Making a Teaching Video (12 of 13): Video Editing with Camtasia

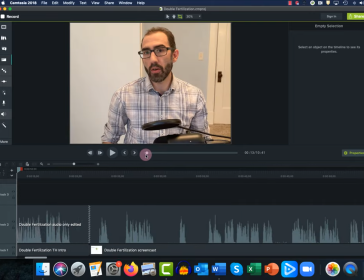Okay, and going back to the beginning of the video, you can do that throughout your entire video.
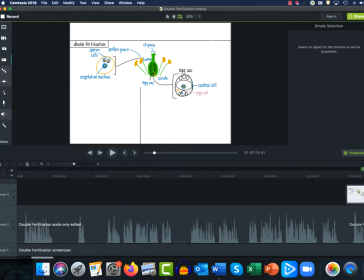You can see if there are pauses that are too long and take those out.
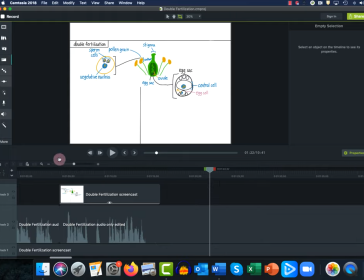For example, it looks like there's a pretty long pause here. So I'm going to zoom out and just see where that is. Okay. Oh, and that's because I cut out and sped up the part of the video where I was writing my question so I'm going to make sure to delete that part as well.
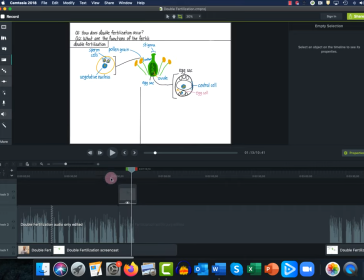Okay here's where I finish my questions. Okay and I want to make sure that I keep that question on the screen. So I'm going to zoom in a little bit.
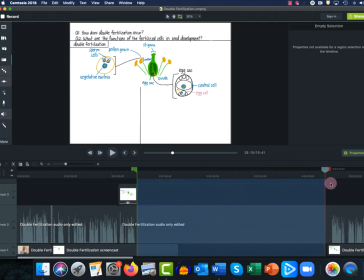Okay and then cut all of this out because I want to get to the next section of my video. So I'm going to cut all this and now I'll take a look at how that transition looks.
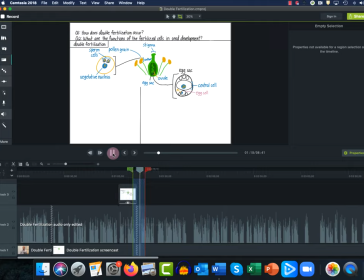Okay, so I think that's pretty good. I'm fine with the three or four second pause there because it allows the students to think about what these questions are and think about what they'll be learning in this video.
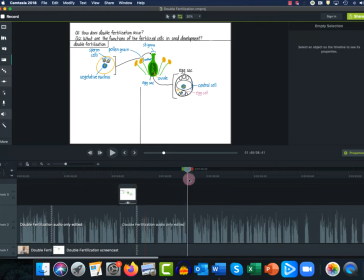So you can go through the entire video and cut out any pauses that you think are too long. Now I'm not going to do that here just in the interest of time, but you can do that for your video. Okay, so let's see what's next here.
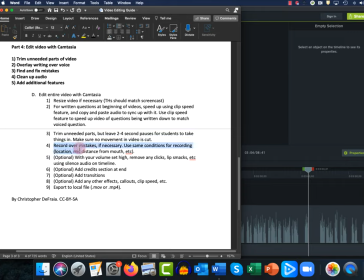Okay, record over any mistakes if necessary. So So for this, I just recommend that you listen to the entire thing in Camtasia and
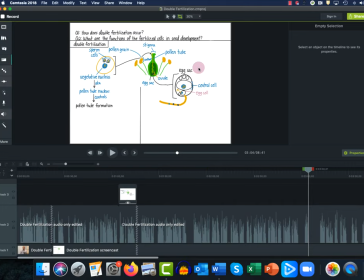just watch the video and make sure that there aren't any egregious mistakes that you really need to fix. And if there are, you can just go back into your original location where you recorded in and set your microphone up the same exact
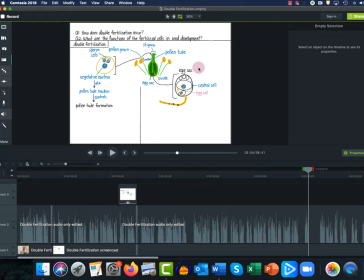way and just record the audio that you want to use to substitute for the audio where you made your mistake.
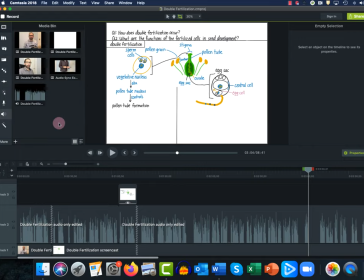And to do that all you would do is record a new audio clip, place it in the media bin, and then place that audio clip over the part of your audio where you made your mistake and then just delete the part of your audio with the mistake in it and then insert the
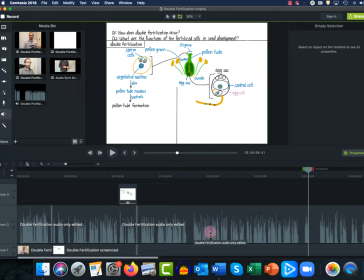part of your audio that you want to replace it. So Camtasia makes that pretty easy. Although you do want to make sure that the pitch and the tone of your voice is the same as the rest of your recording. Okay, so let's see what's next.
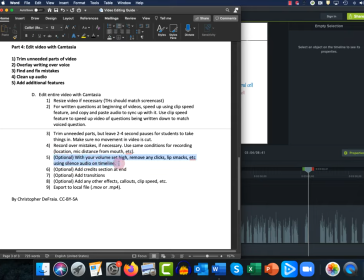Okay, now this next step is kind of optional but it can also kind of take a while depending on how detailed you want to be about it. So in this part I'm going to remove kind of any mouth sounds or clicks or just any sort of rogue sounds in the video that kind of made it into the video at this point.
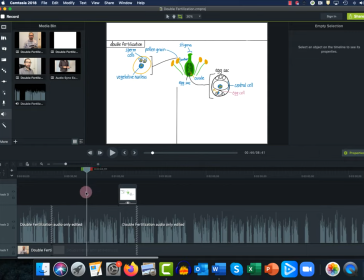So I'm just going to listen to some of my video and see if I can take some of that out just to make my video sound better. So I'll start at right about here. And I'll zoom in a little bit.
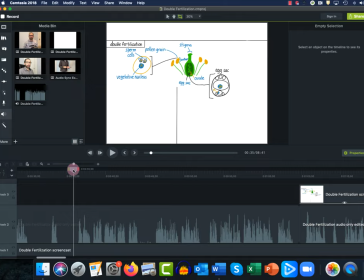Now for this part I recommend having your volume all the way up because it'll be a lot easier to hear those kind of clicks and mouth sounds.
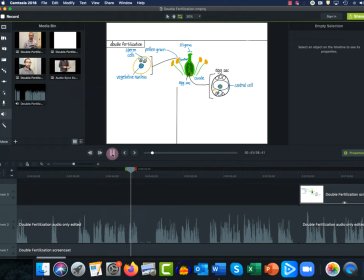Okay, so you see that I probably swallowed or something at that point or maybe you know drank some water.
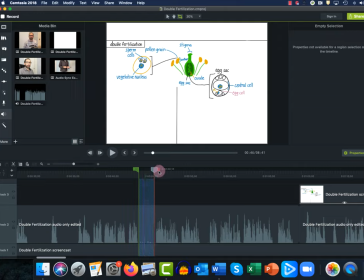So that part right there, I want to get rid of that. But I don't want to completely cut this area out of the video because then the pacing would be off, right? Then I would be kind of talking too fast.